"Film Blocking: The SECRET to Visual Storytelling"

If we took a look at some of our favorite films and you pay close attention to the flow of a scene, how the camera moves, the actors,
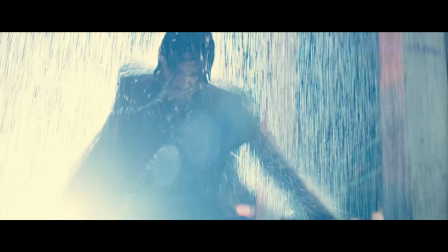or even the world around them, this motion of the camera and everything in that frame is carefully thought out and choreographed, and this could be one of the most important aspects of filmmaking.
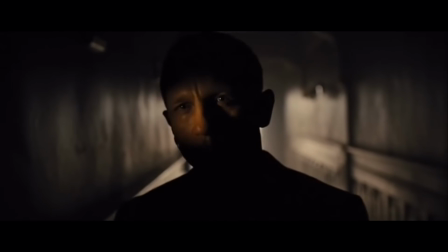You see, the subtle art of coordinating the actors, where they're placed, the lighting, and everything that you see in a scene, this is something called film blocking.
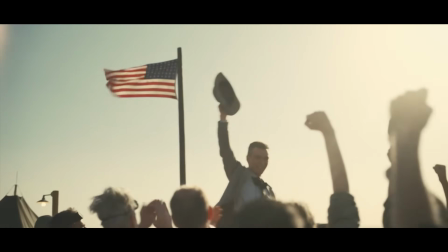And today we're going to talk about why it's such an important storytelling tool, how to implement this into your filmmaking, and most importantly, how to plan this process in your pre-production phase and get the absolute most out of your shooting days. Okay, so when you guys are film blocking, there are a few things to consider: story, lighting, spacing, and practicality. Blocking could be a great way to direct the audience's attention and inform them how they should feel. It could also contribute to the overall narrative and flow of the film.
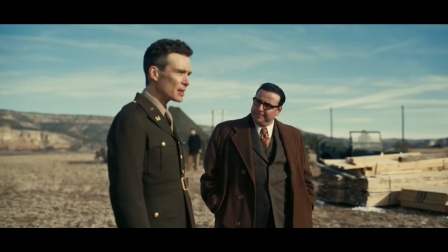Now, typically when we're watching a film, we're getting most of our information by two people having a conversation. And the basic way to do this is film a conversation by using the triangle method,
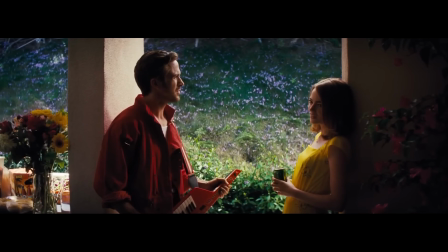where you have a wide shot establishing both characters having this conversation, and then you have two over-the-shoulder shots,
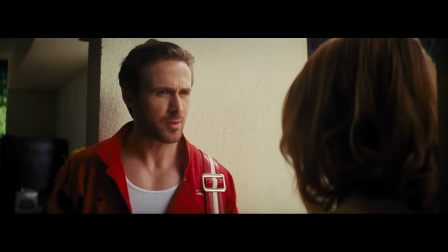or commonly referred to as OTS shots. This is where you establish that triangle of coverage. Now, while the triangle method is very effective, it's also a very basic and some would say even boring way to relay information to the audience. But if we take a look at this scene from 1917, this long take is like a masterclass in film blocking.
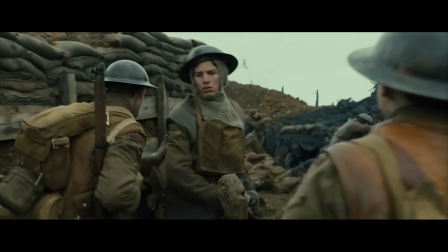The scene starts off with our two main characters walking through the trenches, but suddenly one of our main characters drops off.
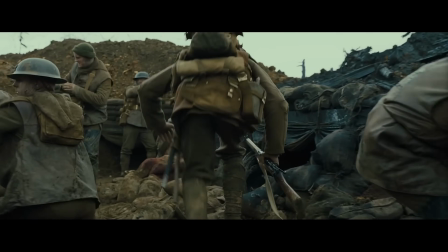Now, as we follow our first character through the trench, we then are introduced to this man digging, who gives us our first bit of information. Now, as the audience, you start to get an understanding of what the situation our characters are going into.
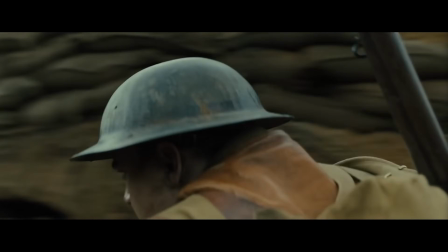Boom, and just like that, now we're starting to follow our second character through the trench, showing now his point of view from what's happening.
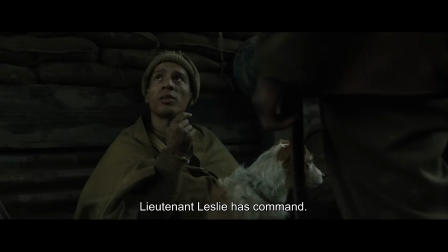And as we follow both of our main characters, now we're introduced to another man who gives us another bit of information.
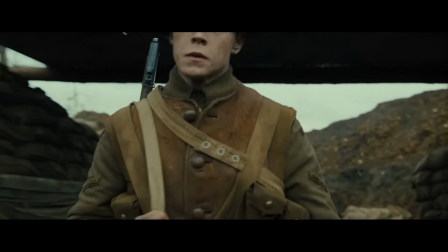Then they raise the camera up and put it in front of both of our characters' face, showcasing their expression and how they're feeling about the information that they're receiving.
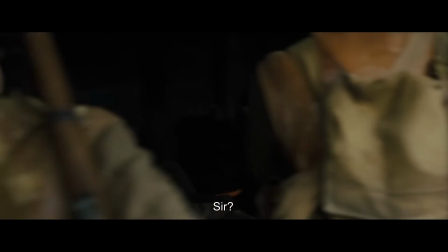And finally, they find the man that they're looking for. Now, in this scene, there's a lot being said just by the blocking and the body language of our characters. The lieutenant that they found and the man that they're supposed to be looking for orders is found lying down, giving you this sense of defeat, while both of our main characters are standing ready, awaiting orders.
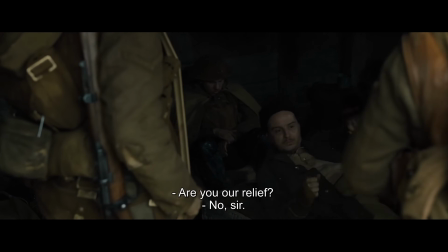Now, as he sets up, both of our main characters are framing him, making the audience pay close attention to what he's trying to say.
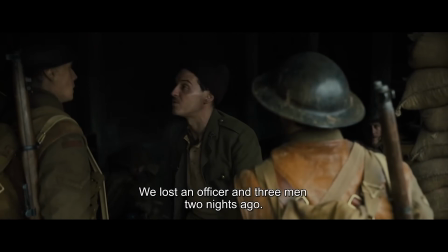Then, as he takes a look at the orders, he begins to stand up, and now the camera follows him, letting you know that now he is in control of the conversation. This was an extremely creative way to showcase many different conversations and the gathering of information as our characters are moving through this trench.
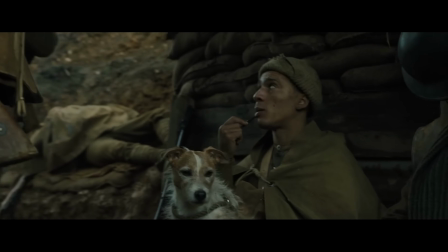They've managed to give you this feeling of defeat from all the men in the trench, as well as this horrific tragedy of their friends and brothers in arms dying, making you feel this overwhelming sense of weight and impending doom that our main characters are about to go on a journey for. And I really urge you guys to go back and watch this scene and notice that all of this is happening in one take.
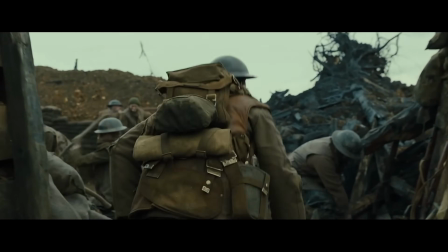And the reason why I called this a masterclass in film blocking is because all of these movements with the characters, the set, the lighting, the camera, all of this stuff is very carefully choreographed. And it's an incredibly creative way to give the audience all this information that they need while putting you right in the middle of the war with our two main characters,
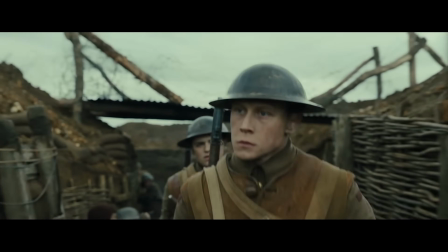and you're kind of seeing it through their point of view as they go through the trench and they gather this information. And in my opinion, it was a genius idea for the direction of this scene and in this film, because you very easily could have just thrown these characters together and relayed all of this information in that simple triangle method that we originally talked about,
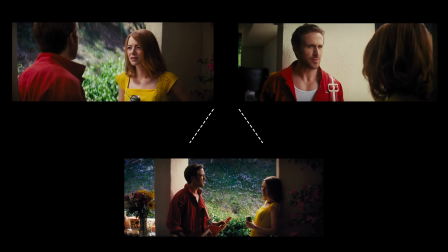where you have a wide shot and two over the shoulders.
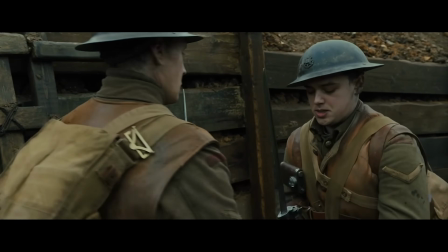However, they've decided to do all of this in one take, and what this does to the audience is that it really puts you right in that moment. Now, one thing that I always say on this channel is that story is king, especially when you're thinking about a way to block and frame your subjects.